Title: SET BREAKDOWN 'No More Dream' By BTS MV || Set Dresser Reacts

What is going on, all you lovely people out there? Welcome back to my channel. My name is Mike O'Hora, and this is a lovely penguin, and you are now watching the breakdown of the BTS music video, their very, very first single debut, No More Dream. This video was really, really fun. It was a great song, really cool message, and it's a fun little video. So we're gonna check it out here real fast, and I'm gonna tell you guys, not really fast, but you know what I mean. I'll be telling you guys the art department point of view of this video. It's really cool. So let's jump right in.
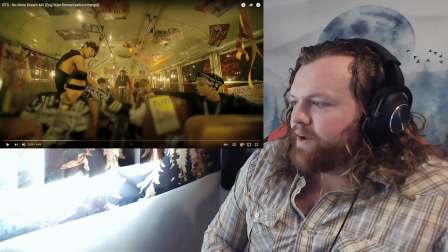0:45 All right, so right off the rip, the boys, they start off right inside of a school bus.
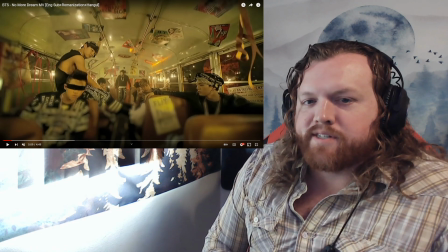0:51 It's a really simple setup. You know, actually, it's funny, too, with the school bus. You can actually rent those for, like, a couple of days for just a couple $100. Yeah, it's a nice big prop thing you can get.
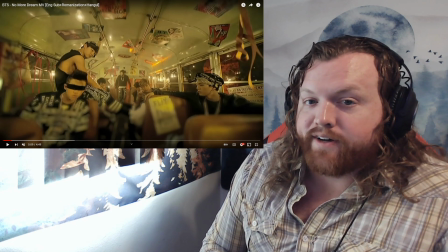1:05 Because, I mean, unless you're going to be, like, buying one and renovating it to make it into your own little house, you could just rent them for just a couple days really quick.
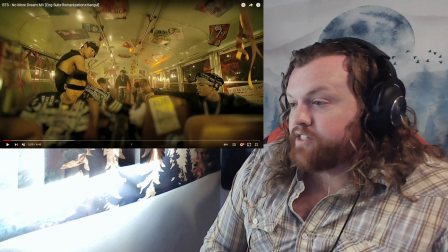1:13 So they definitely use this thing a lot. We're going to be seeing it a good amount during this music video. But the dressing in it is really simple.
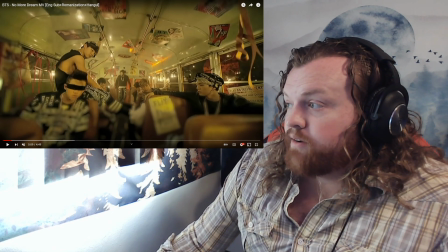1:21 It's a lot of posters. It's a lot of posters. You just... You know, you could either use double-sided tape, you could use carpet tape if you have,
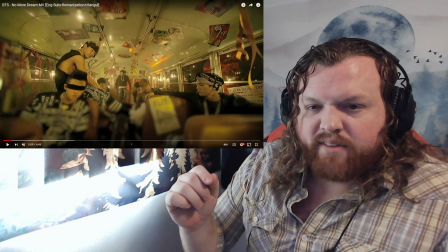1:30 or you can even use this stuff called butyl, which is like a sticky substance adhesives thing that sticks really well,
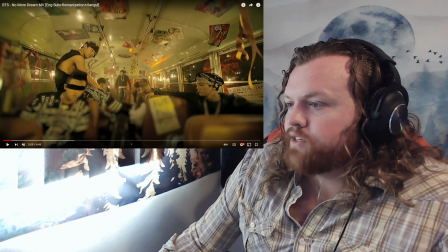1:36 and it doesn't really ruin whatever you're sticking things to. But yeah, they just put up a bunch of stickers. They definitely strung some lights. And the cool thing about these lights, actually, it's funny, they look exactly like the ones that you can get at Target,
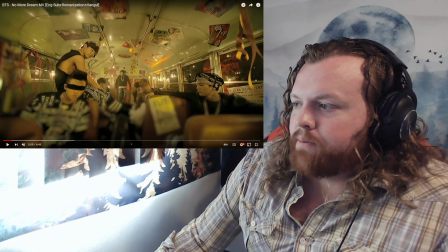1:50 but like if you unscrew one bulb, you could still have lights going on down there.
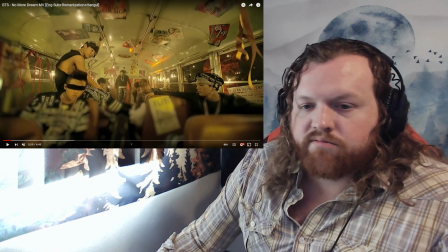1:57 So they have a couple that are unscrewed, so it looks just like a little less clean.
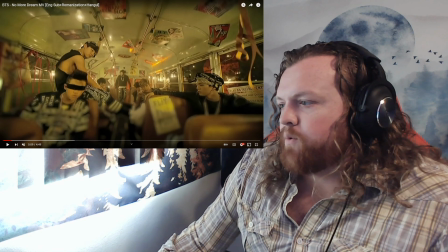2:04 It looks a little bit more run down than it would, and then they just put streamers around.
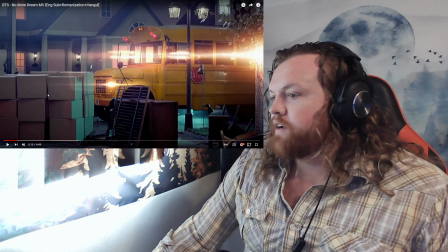2:10 Easy enough setup. I like this shot of the bus coming in,
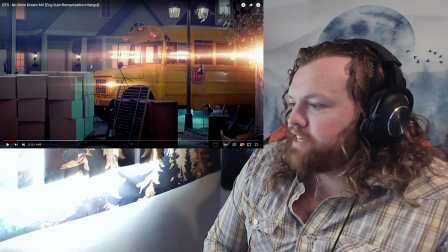2:15 just because you really get a nice little close up of the neighborhood.
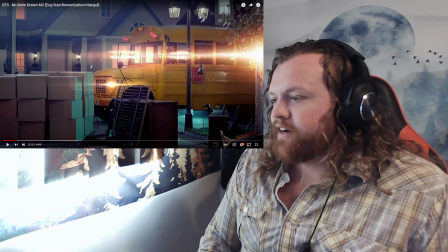2:21 We'll take a better look at it from a wider shot a little bit later. But it's funny too. It's like you see these boxes.
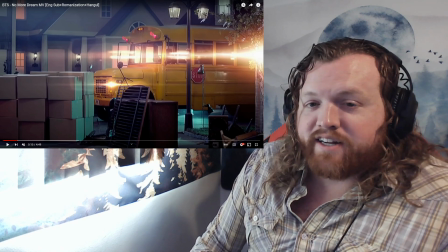2:27 Those boxes you can clearly tell have never been used before.
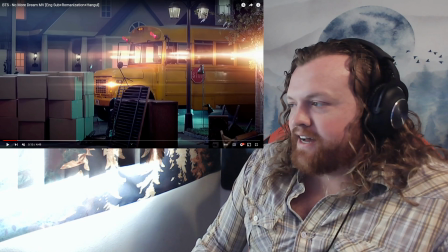2:32 They just went to like a box company and they just bought a bunch of boxes and put them together.
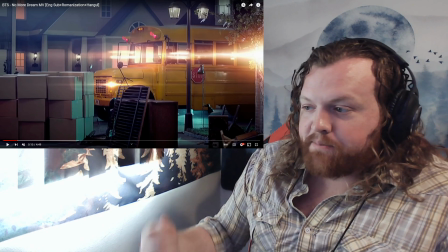2:37 Tape. One quick strand of tape across the top, one across the bottom, bada boom, bada bing.
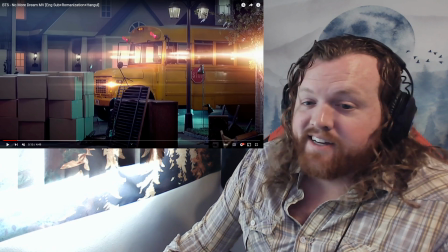2:42 You got boxes. Easy to run through.
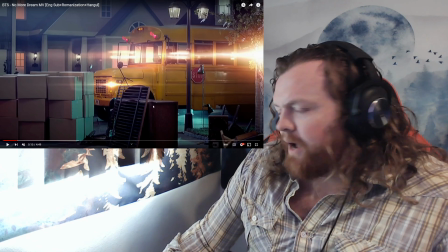2:44 Easy to run through with the truck. And then all this other stuff, I will say, too, I was wondering about it as I was watching the video.
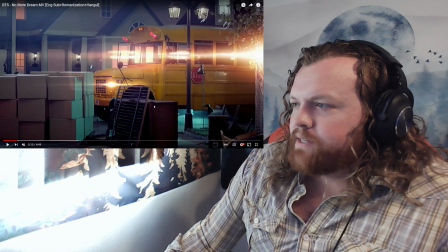2:52 I wonder if they actually went to any thrift stores or anything like that.
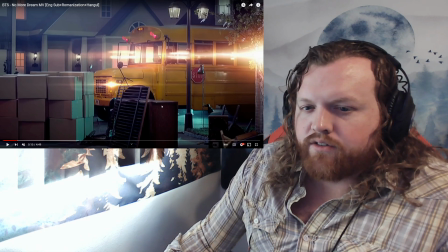2:56 Because you can get kind of, like, rattier-looking stuff at, like, thrift stores and stuff.
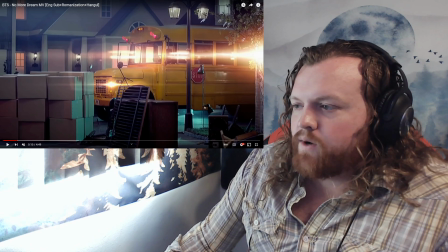3:02 I mean, you can also rent them from prop houses and whatnot. But you could easily get stuff from there. Or you could even, honestly, you could go to... It's a little less fun. But, like, basically, you can, like, go to a dump and you can pay to, like, go in and pick stuff out if you want.
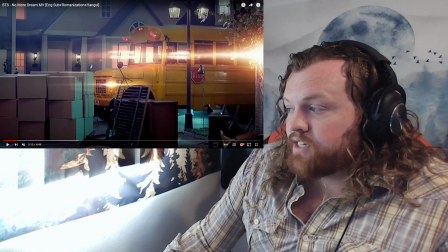3:19 So, I don't know if they do that kind of stuff. I've personally haven't actually done that.
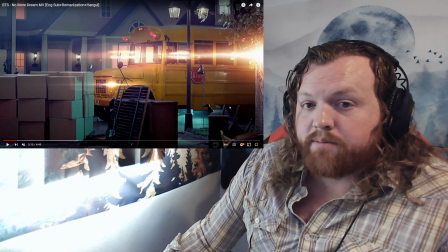3:25 We've mainly shopped at, like, thrift stores and stuff. But a lot of the times, the furniture will be kind of scuffed up and marked up, scratched, broken a little bit, you know.
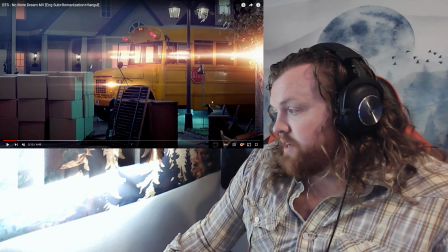3:34 But it makes perfect use for what we're using it in the video, so... I kind of wonder about that, especially you'll see some more furniture later on that's a little bit roughed up.
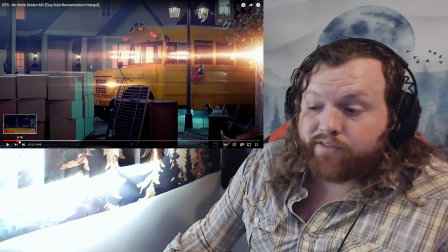3:43 Or they could have just bought new stuff and roughed it up. There's that too.
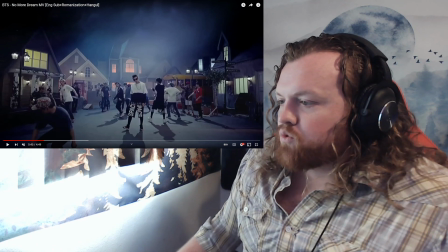3:47 So here we get a great view of this set.
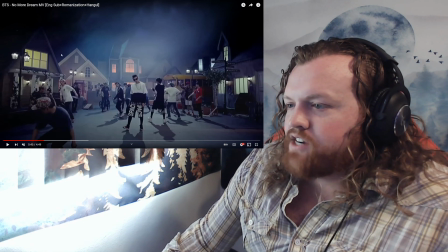3:52 These houses and stuff, they're actually a lot easier to make than you would expect.
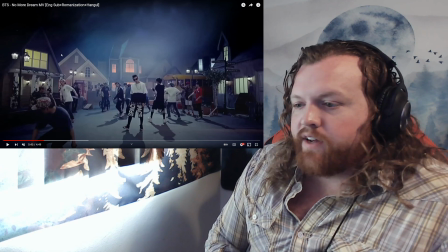3:57 You can literally just make the front face of the house and then maybe one side of it, and it will show up on camera like there's more to the house.
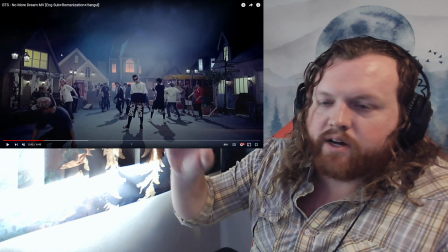4:07 Also, excuse me, the roof as well. You have to make a bit of the roof too.
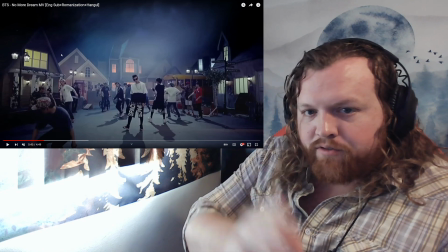4:11 But whatever you can't see from the front doesn't have to be there because you're not going to see it.
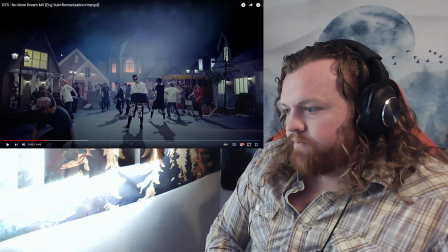4:18 So these are actually really nicely done.
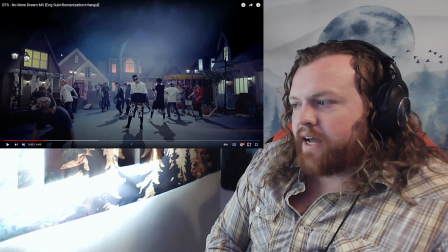4:23 I will say it would have been nice if they'd kind of put a little bit of wear onto them,
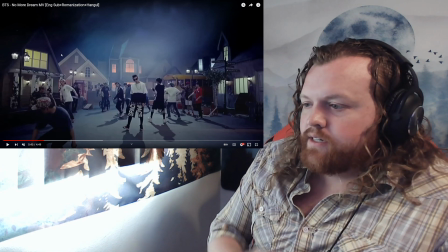4:29 just because at least as a set person, set dresser, or art department or art director,
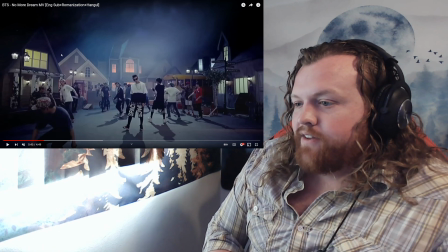4:36 if you would, they all look really new.
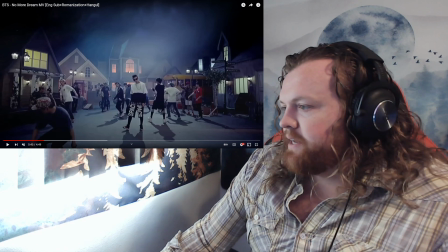4:39 So like they definitely put on like the ivy and stuff to kind of dress it a little bit, but could have used a little bit of more work,
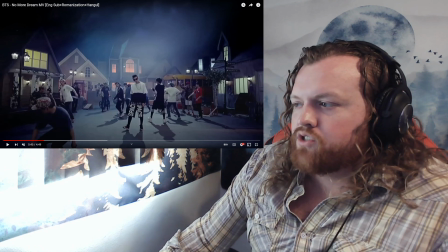4:48 a little dirtying up, because most houses don't look brand spanking new all the time,
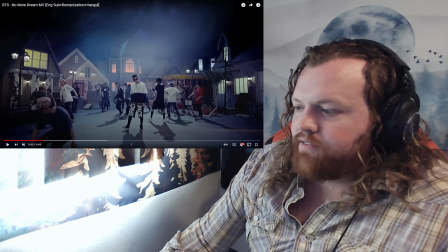4:55 you know? I mean, obviously they're on a set, they have these ramps and stuff that they built, which is awesome,
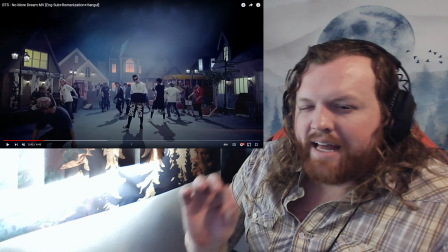5:00 but it would have just added that little bit of like extra feel to make it feel like they're actually in some neighborhood,
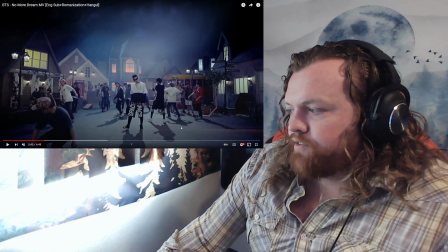5:07 you know? And then on top of it, too, the floor is just a floor. It's the black floor that you'd see in any studio.
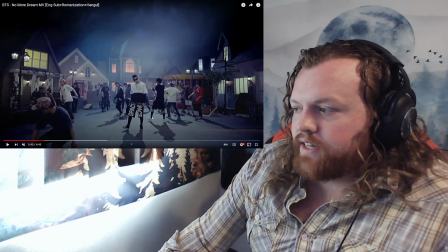5:13 So, like, they didn't put down anything to make it look like there was a street there, or pavement, or anything like that as well. Would have just added to the realism of it. But like I said before, I know they're working on a budget, so it's things that you don't really want to do if you don't have to do it.
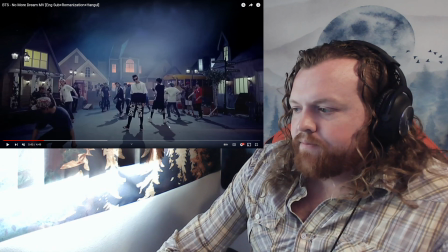5:28 And also, it jumps away from these shots pretty quick, so it's like not super noticeable.
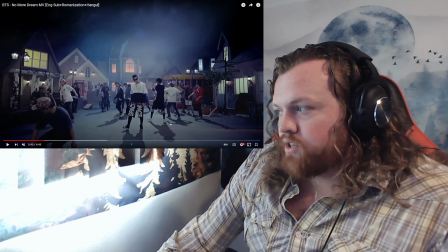5:36 Not saying it's a bad thing, just saying there's a little things that you could do to improve, if you would.
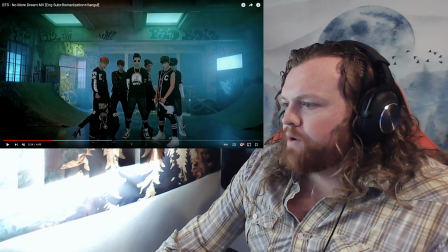5:42 Now this room, I think they do a forward, or maybe just like different like angles in this room.
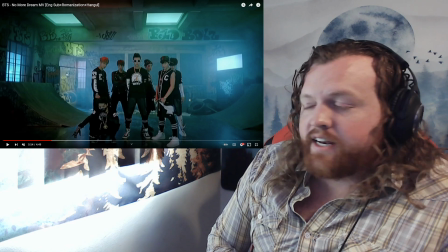5:51 But this one, you actually, in the behind the scenes, you can see that it is a set that they actually built, which is really sick.
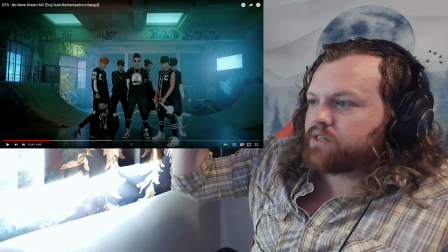5:58 So that means that those like glowing
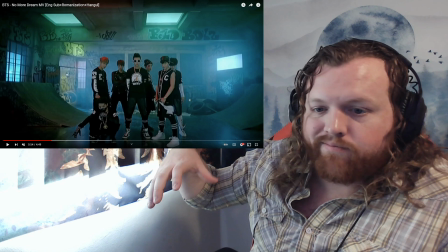6:02 squares in the ceiling, those are actual like light fixtures that they have above them.
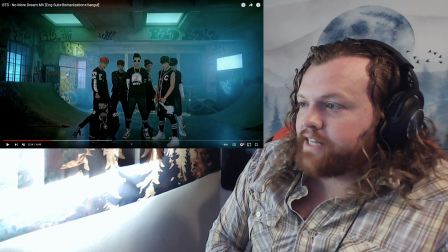6:08 So they rigged up the lights above it, and then they put
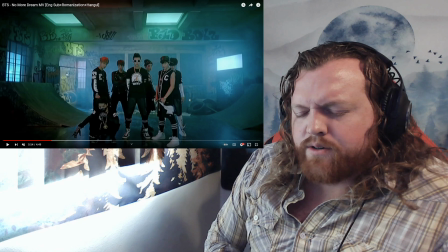6:12 I always forget what they call those sheets, but there's a certain type of
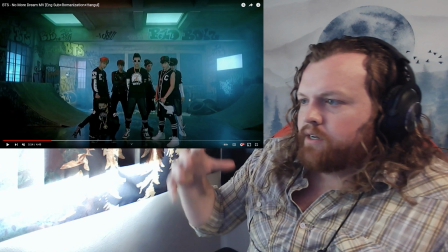6:17 plastic that they'll put through to not have it be harsh lighting or whatever.
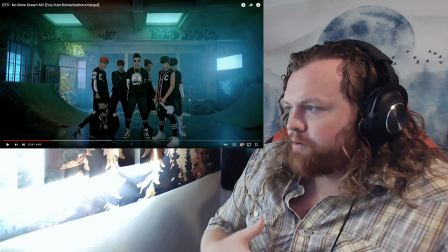6:22 But that's more of a lighting thing. That wouldn't be on the art department. We would just cut the holes and make sure that there's holes there so that the lights can come through.
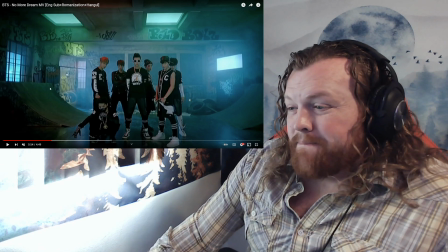6:29 But again, this one is a sick set. It's the hardest part about building these sets is definitely going to be the ramps. You know,
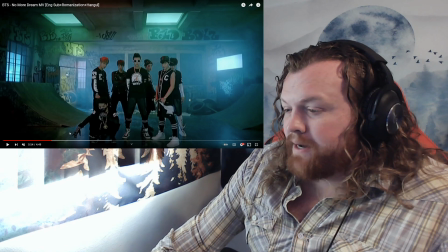6:37 the ramps are not super easy to build, but like once you know how to, then they become easy. If that makes any sense to you guys. They also are functioning ramps because you see people during the video like riding on them or climbing on them or whatever.
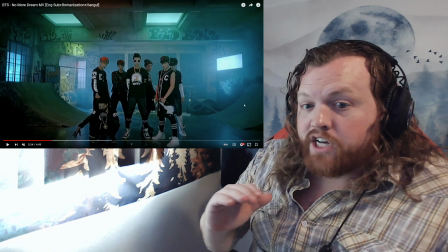6:53 Like they're touching them, they're being on them. So if they were just for show, you could build it so that you just bend the wood,
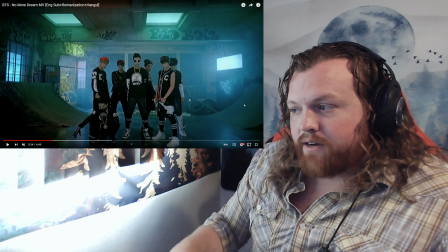7:03 the plywood that's going to be on there in order to make it look like a ramp, and then you wouldn't really need to put any supports or anything inside of it.
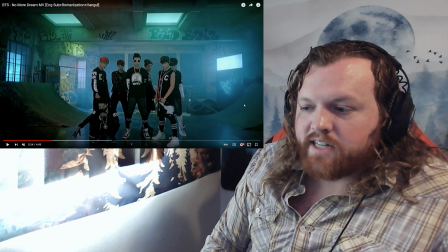7:10 But seeing as it is being used,
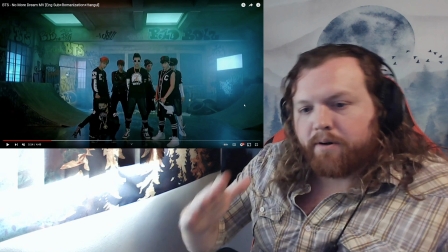7:13 you need to make sure that you have lots of supports in there so that when people go onto the ramp, they don't just crash through it, you know,
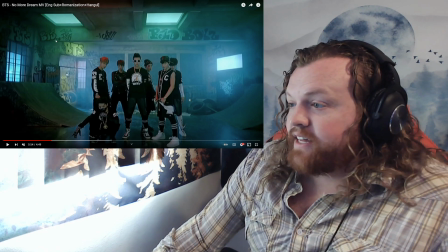7:20 or break it or whatever, you know. But other than that, the art department went really, really strong here. They did some really cool graffiti and stuff like that. It's just spray paint, simple as it is.
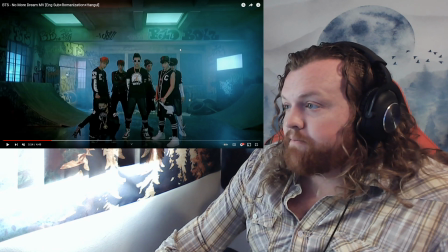7:33 It's not the hardest thing to do, but it definitely made it look really beat up, used location.
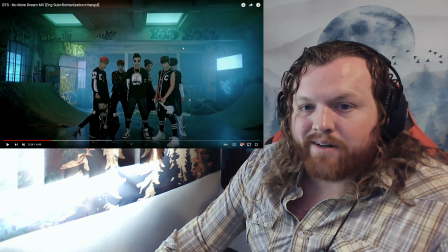7:42 It looks like an old abandoned warehouse type of a deal, which is pretty much exactly what they're going for the shot.
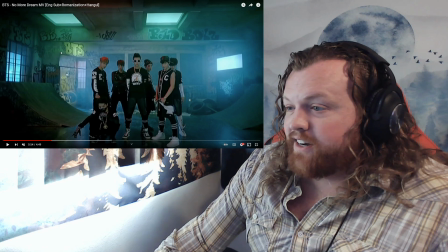7:49 And then plus they have a little bit of fog in here to kind of really add to that, like that
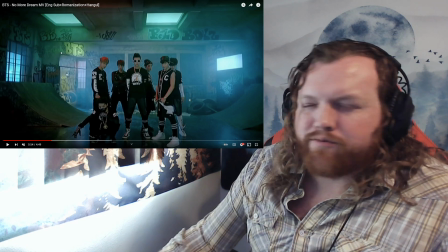7:56 dirty, dingy kind of place feeling to it, if you would.
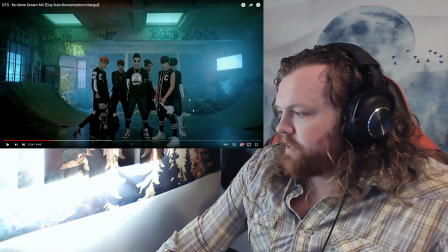8:01 And then also, like you see in the background, they got little scraps of paper and stuff like that, and it's supposed to just be debris, a couple of tires and stuff. Really, a really, really nice set. I really like this one. Probably the most out of all the shots that we see here.